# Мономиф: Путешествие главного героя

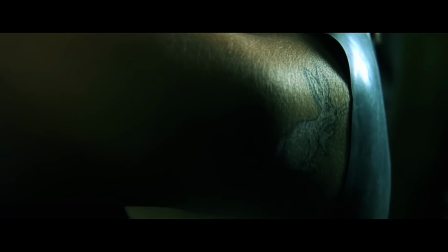257s
С этого момента мы понимаем, что наш протагонист покидает то место, где провел ощутимое количество времени, и вступает на путь, который навсегда изменит его.
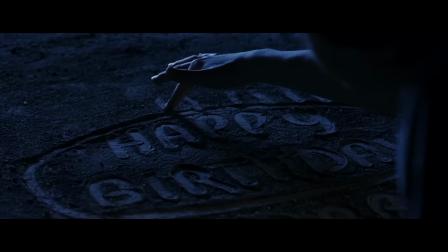264s
Само собой, герой может сомневаться в своем решении.
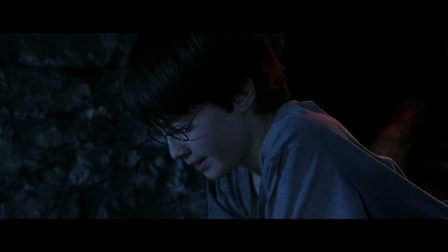267s
Это так называемое отвержение Зова, когда главный персонаж кажется странным обычно как самому себе, так и тем, кто его окружает.
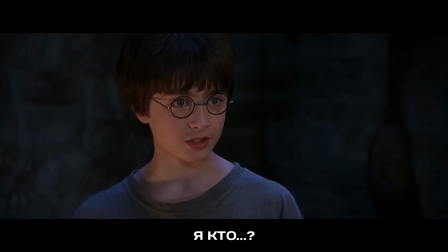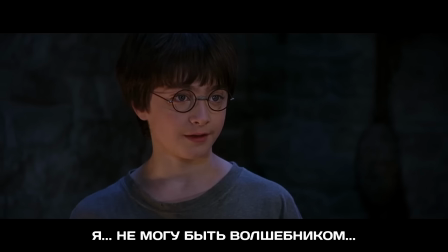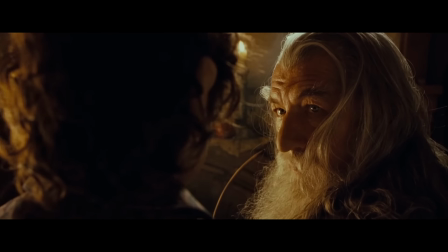284s
Разумеется, путешествие не обойдется без помощи покровителя.
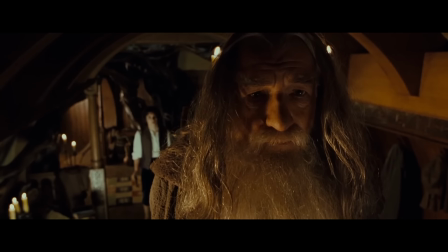287s
Например, это может быть мудрый волшебник, тот, кто умнее и старше. или просто тот персонаж, который согласен помочь протагонисту в начале его пути.
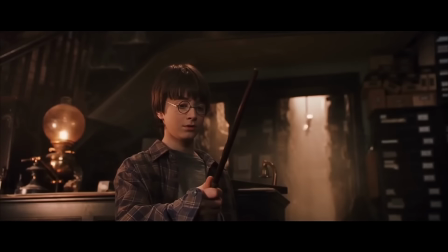295s
А также героя можно снабдить артефактом, вроде меча или волшебной палочки, которая будет помогать ему на протяжении всей истории.
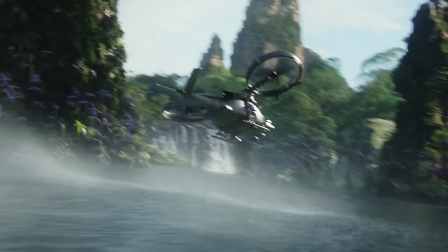301s
И когда герой все же наконец встает на свой путь, перед ним чаще всего открывается новый мир, полный как прекрасных дивных моментов, так
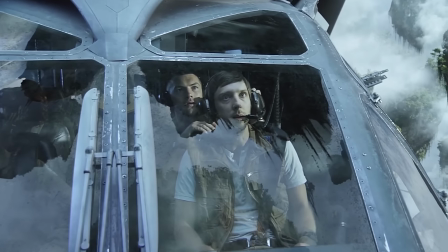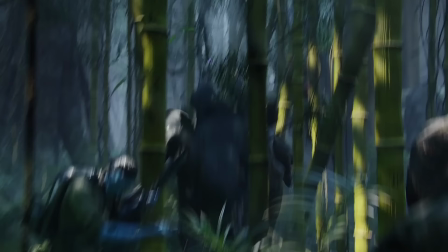316s
и опасностей.
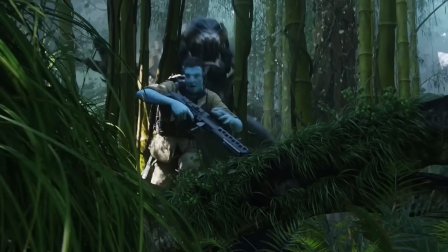320s
Это то самое место в истории, когда герой попадает в так называемое чрево кита.
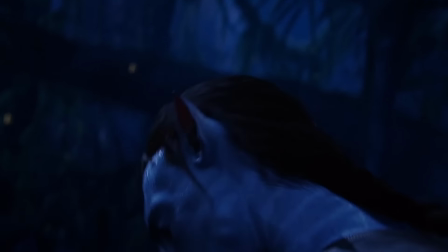324s
Именно здесь он осознает значимость своих ценностей, убеждений и принимает себя прошлого, а также решает то, кем ему быть в дальнейшем.
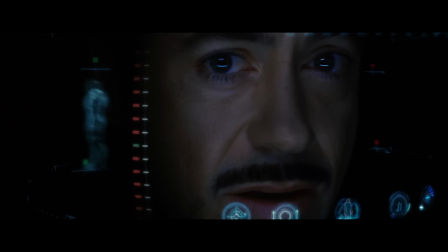332s
Кроме того, если вы решите использовать структуру мономифа для своей истории,
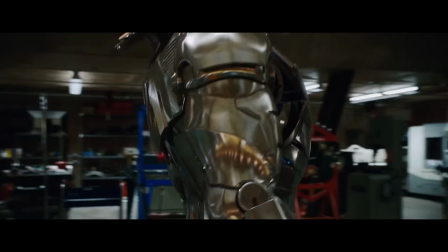336s
то для более бесшовного и плавного повествования в этой части сюжета вы можете дать герою проявить себя или свои необычные способности.
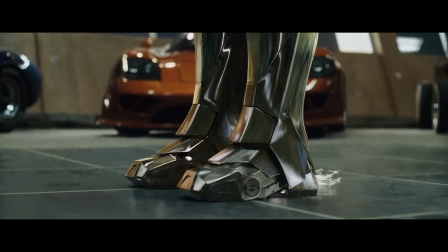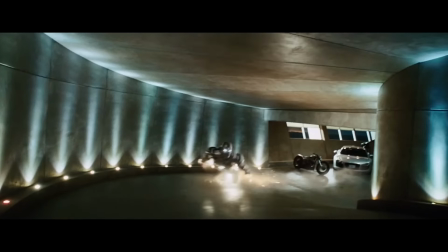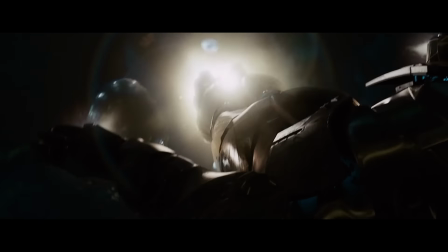353s
Что в итоге приводит нас ко второй основной фазе — инициации.
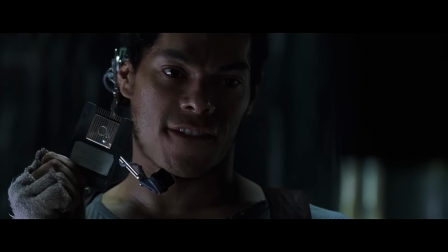357s
Или, если проще, прокачке, где первое, что встречает герой — это испытание. и они могут быть самыми разными.
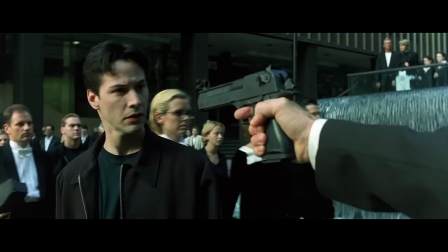364s
Начинается это место в истории, когда герою приходится решать загадки, избегать ловушек, а также окончательно познать себя самого,
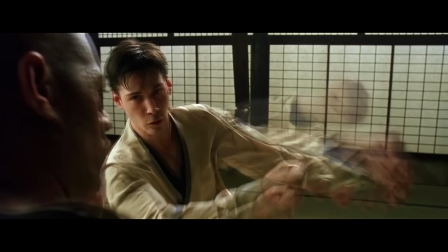371s
чего он стоит, где границы его возможностей и самое главное, где его слабые стороны.
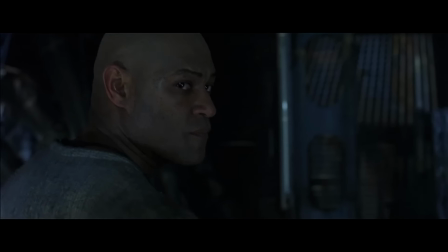380s
Иногда storyline плавно перетекает в эту фазу из предыдущей, где герой открывал окружающий мир,
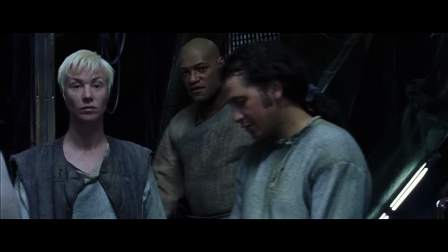385s
и чаще всего это делается для того, чтобы у зрителя оставалось чувство бесшовного повествования. К примеру, та же Матрица даёт нам тот самый плавный переход.
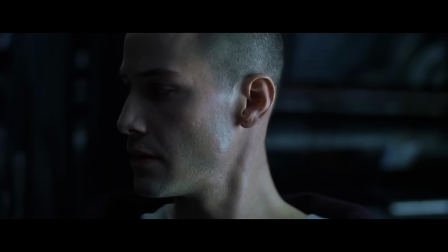393s
Нео продолжает открывать новый неизведанный ранее мир через тренировки, проверяя себя на прочность.
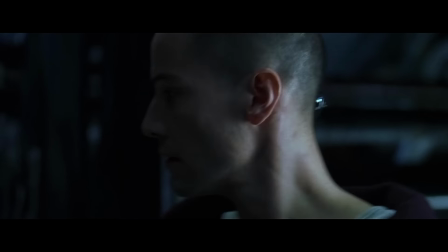398s
И даже несмотря на то, что он уже в ощутимое время находится вне своей зоны комфорта,
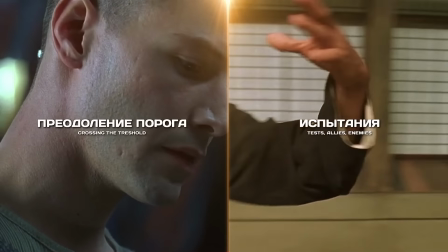403s
Матрица в своём сюжете наслаивает друг на друга стадии открытия мира и испытания, дабы максимально насытить фильм событиями, которые бы двигали историю вперёд и,
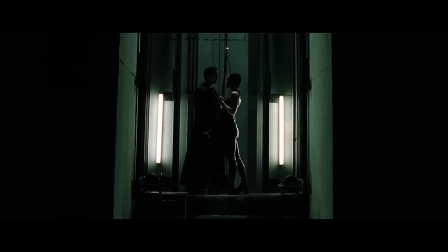411s
что не менее важно, всё так же, естественно, продолжали бы открывать как для зрителя, так и для самого Нео, окружающий мир Матрицы.
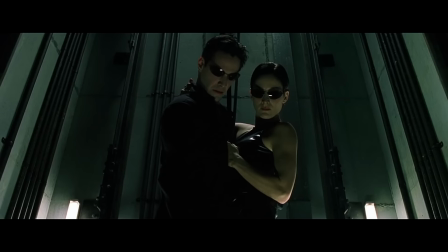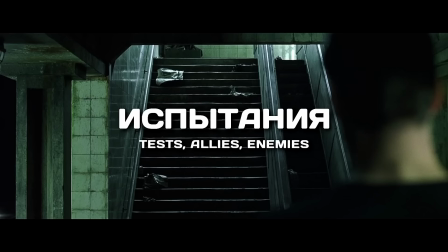423s
Подобным образом фильм будет еще некоторое время продолжать плавно подводить нас к одному из самых важных и интересных частей сюжета, а именно самим испытанием.
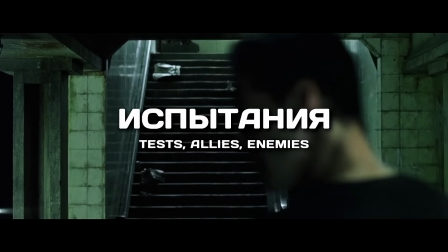431s
Причем важно то, что эти испытания герой обязан встретить без сторонней помощи.
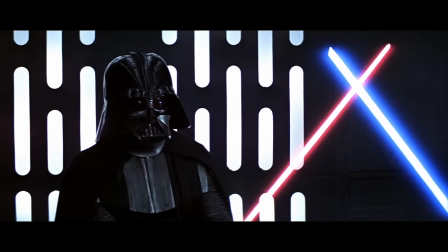435s
Особенно тогда, когда герой трагически теряет своих наставников, к примеру, как Люк теряет Убивану в Новой Надежде,
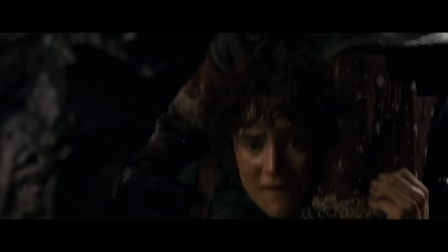441s
или смерть Дамблдора в Гарри Поттере, или потеря лишь на некоторое время, как в случае с Гэндальфом во Властелине Колец.
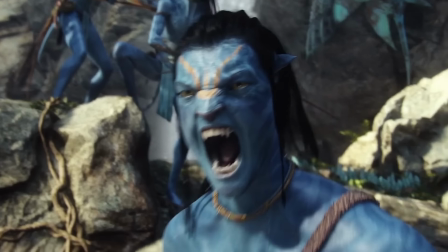448s
И на этой стадии сюжета герой все так же продолжает исследовать себя, свои сильные и слабые стороны, а также то, чего он стоит без покровительства со стороны.
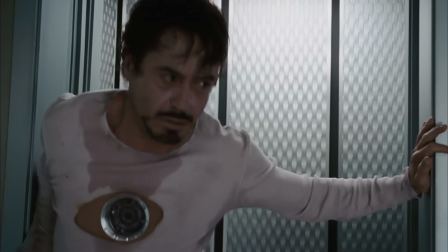456s
Мне особенно нравятся эти моменты в сюжете, ведь не каждому фильму удается создать тот самый волнующий конфликт и чувство опасности, которое нависает над героем.
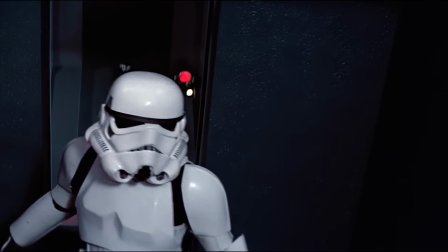465s
В противовес опасностям Кэмпбелл приводит в пример встречу героя с так называемой богиней.
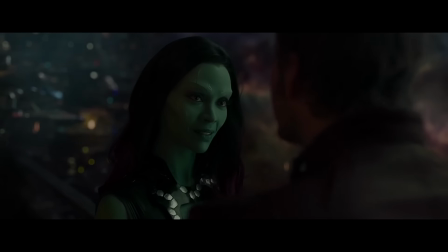470s
Это стадия, когда герою есть необходимость тем или иным способом доказать объекту любви, свои способности и умения, а также право находиться рядом.
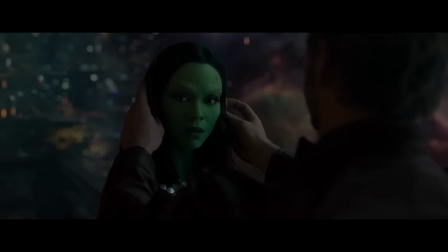478s
В современном кинематографе подобная стадия все же потерпела значительные изменения и стала подчиняться правилам различных условностей.
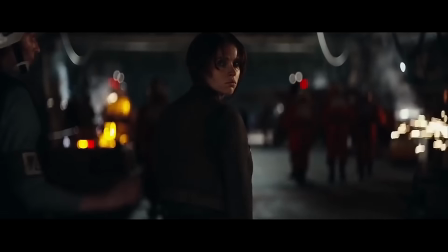484s
Начиная от простого, когда главному герою не обязательно быть мужского пола,
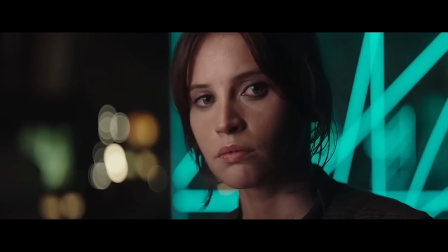488s
и заканчивая тем, что романтическая сюжетная линия может быть очень умело припрятана до такого состояния, что кажется, что ее там и вовсе нет.
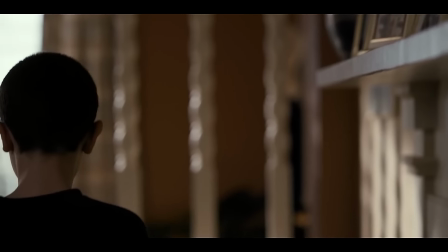495s
Однако сама суть, когда герою предстоит доказать свою важность и полезность тому, чьим идеалам и убеждениям он предан, все же осталась.
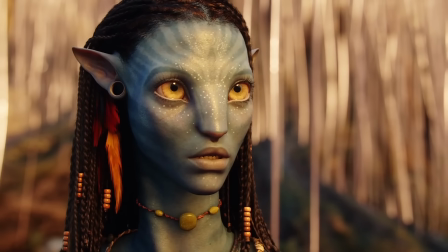502s
А классическая стадия завоевания чужого сердца начинает все реже встречаться в современных сюжетах. и всё чаще воспринимается как нечто не сильно обязательное.
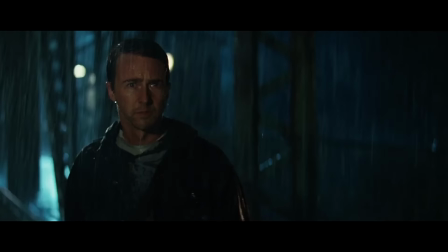510s
Поэтому эта стадия весьма опциональна и подходит отнюдь не для каждого сюжета.
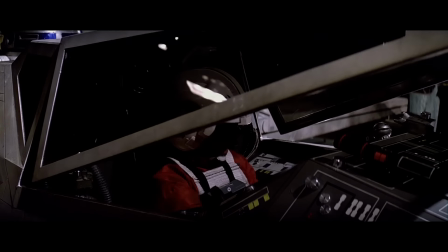518s
И тут я предлагаю немного оглядеться на пройденный путь, который, признаться, уже весьма велик.
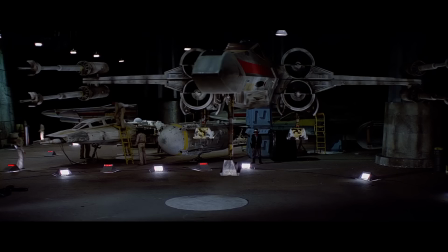524s
И уже сейчас можно просмотреть основной лейтмотив всех подобных историй, где важное место занимает изменения и трансформация характера главного героя.
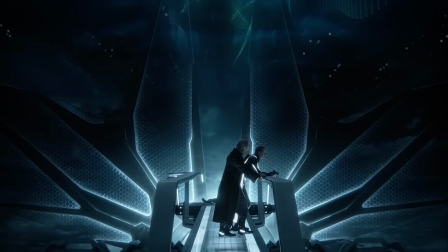532s
То, как именно меняет героя совершаемый им путь. Мифы сейчас можно сравнить с аллегорией взросления, накапливанием опыта.
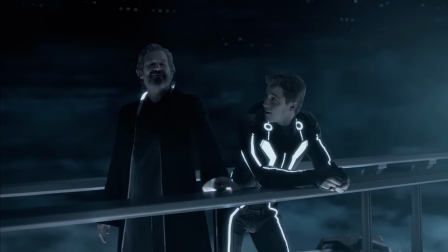539s
Имеется в виду, что кульминация пути героя символизирует определенный момент в жизни, когда сын становится равен отцу.
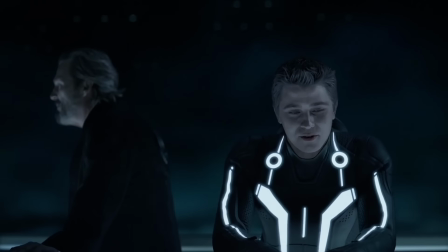545s
Это своего рода приобретение контроля над собой, над полученными в пути возможностями, которые обязательно позволят победить врага и помогут герою спасти тех, кого необходимо.
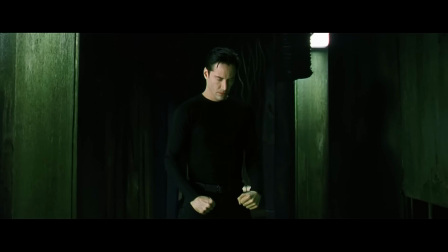554s
И наконец, выиграв решающее сражение, герой получает своеобразное вознаграждение, ведь победа над противником приносит свои плоды,
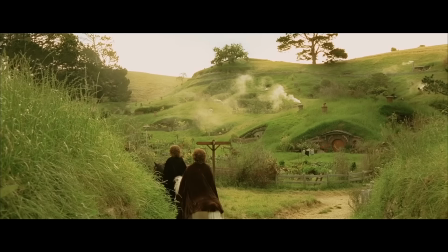561s
и приобретенный опыт сложно с чем-то сравнить, а впереди либо возвращение домой, либо же возвращения к тем, с кем герой сблизился за время своего пути.
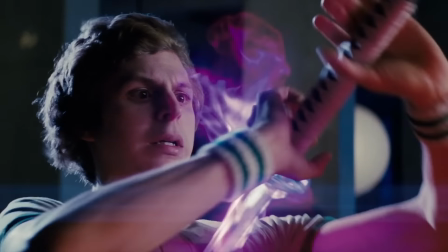570s
Также это отличная возможность дополнительно чем-то наградить героя. Это может быть что угодно, от меча до необычной способности, или банально медали.
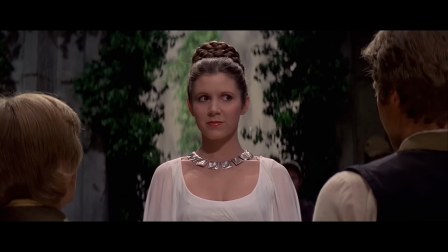579s
Разумеется, способы приобретения награды могут быть самыми разнообразными.
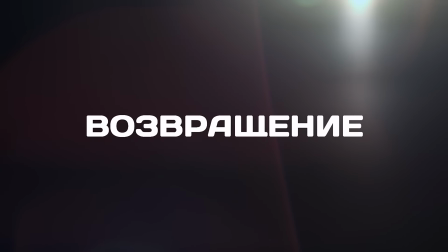582s
Конкретно само возвращение Кэмпбелл выделяет в последнюю, третью стадию, и не обязательно буквально воспринимать возвращение как путь домой,
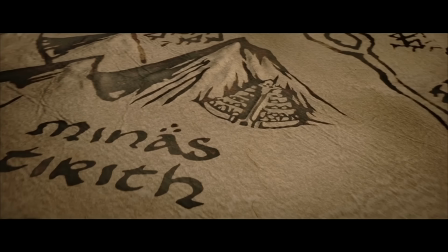590s
потому как все этапы здесь весьма условны и представляют собой различные вариации развития кульминации.
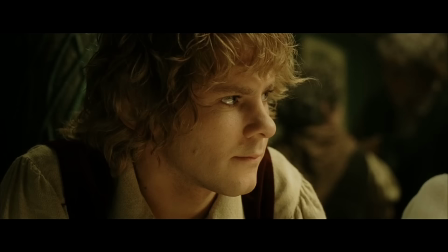595s
Например, «Властелин колец» использует дуальную ситуацию. Фродо предпочитает вернуться к своему наставнику Гендальфу, а они домой в шир, как это сделали Сэм, Мэри и Пиппин.
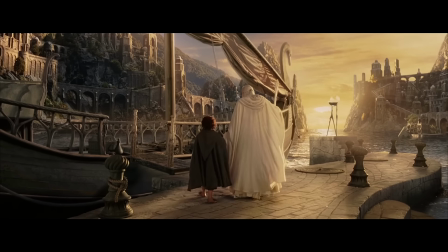604s
Из-за многослойного сюжета структура мономифа несколько расслаивается и усложняется, что позволяет полноценно взглянуть на судьбы второстепенных героев.
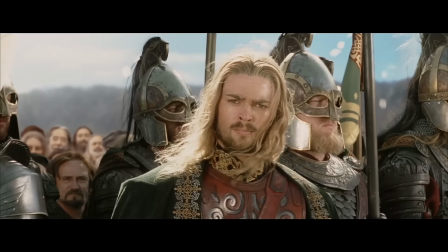612s
И несмотря на то, что структура мономифа не подразумевает такие объёмные подсюжеты,
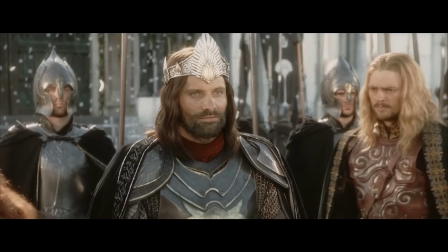616s
на основе истории «Пути одного героя» можно рассказать дополнительные истории, которые будут расширять повествование и делать его глубже.
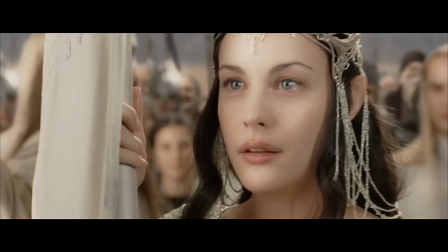622s
Это как раз один из примеров небанального и более сложного использования мономифа, на основе которого была снята одна из самых величайших кинотрилогий в истории.
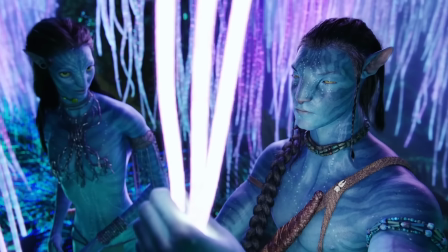631s
Если рассматривать более простой, но тоже хорошо работающий подобный пример, можно выделить аватара Джеймса Кэмерона,
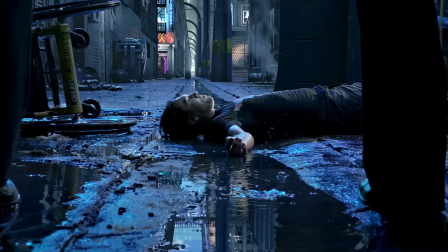637s
в котором сосредоточены почти все классические стадии мономифа, от Зова к приключениям, вплоть до буквального вознаграждения и возвращения домой.
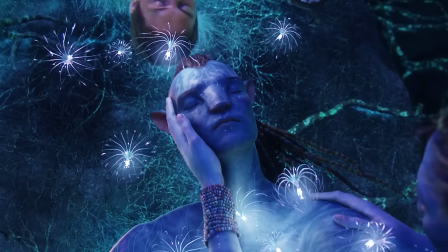645s
Причем кульминация подразумевает цикличность истории. Конец этого пути в жизни Джейка – лишь символичное начало нового и неизведанного уже в теле Аватара.
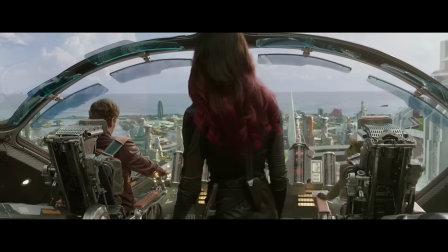654s
Также возможен другой вариант развития событий, когда герой, завладев всеми силами, окончательно покидает не только родной дом, но и то место, где он их обрёл.
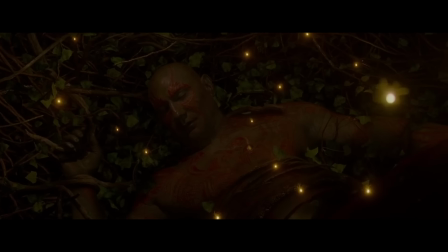662s
Например, Стражи Галактики фокусируются на проблематике семьи и единства, и именно это Стражам помогло одержать победу над Ронаном,
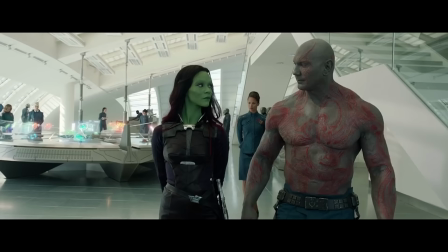669s
после чего в кульминации все получают свободу в качестве награды и дополнительно обретают друг друга, то есть семью.
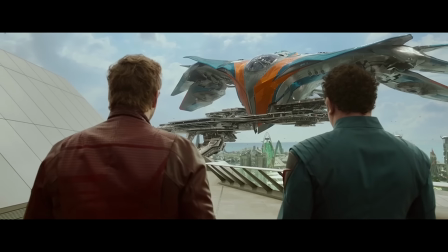676s
А Питер, как главный герой, приобретает ещё кое-что.
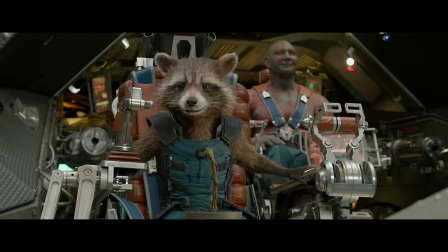678s
Свой корабль, на котором вместе со всеми остальными стражами навсегда решает не останавливаться на одном месте и отправиться на поиски новых поводов вляпаться в передряги.
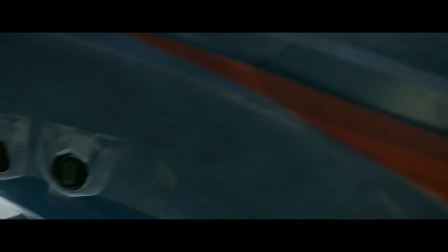688s
На мой взгляд, это ещё одно небанальное и весьма интересное использование такого архетипа повествования, как Мономиф.
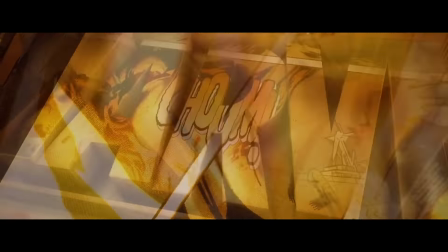693s
И да, киновселенная Марвел очень часто следует Мономифу, когда, например, рассказывает Ориджи на своих героев.
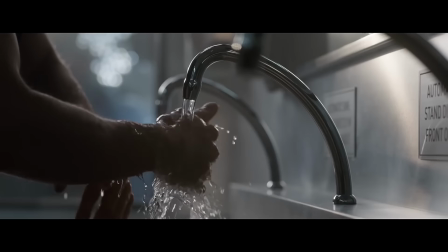698s
В частности, те же Железный Человек, Капитан Америка или Доктор Стрэндж являются хорошими примерами использования подобной структуры.
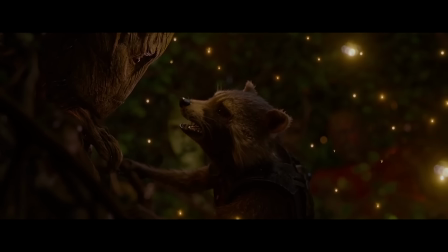704s
Но я выделил «Стражей» как один из самых примечательных, необычных и, что важно, несколько усложненных примеров использования маномифа.
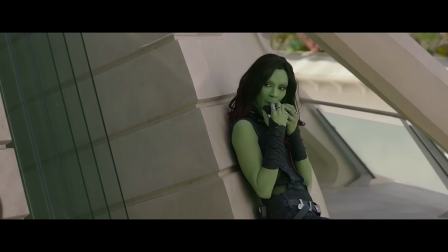712s
Потому как фильм Джеймса Ганна содержит в себе как оригин главного героя и частично его окружение, так и их путь – командное взаимодействие.
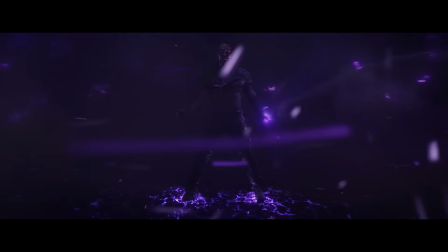720s
При этом Питер Квилл всё равно остаётся ведущим в этом фильме, и именно на нём структурно и эмоционально держится история.
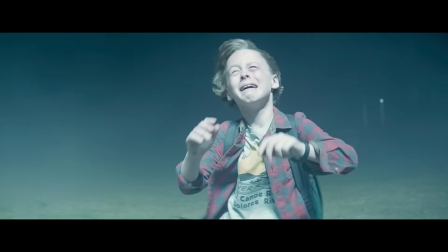726s
В связи с чем, сам сюжет начинается с маленького Питера и его привязанности. И начиная с этого момента, именно его путь зритель проходит вместе с ним от начала и до конца,
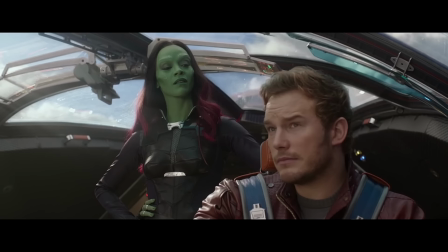736s
где герой решает покинуть то место, где он обрёл свою новую семью и отправиться в новый путь.
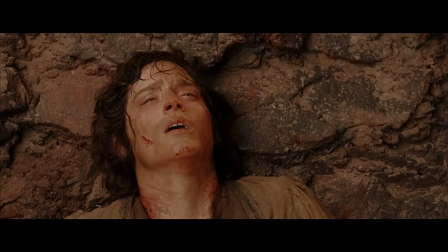742s
В некоторых случаях Кэмпбелл не исключает и так называемое божественное вмешательство, когда вышедшая из-под контроля ситуация решается воздействием извне.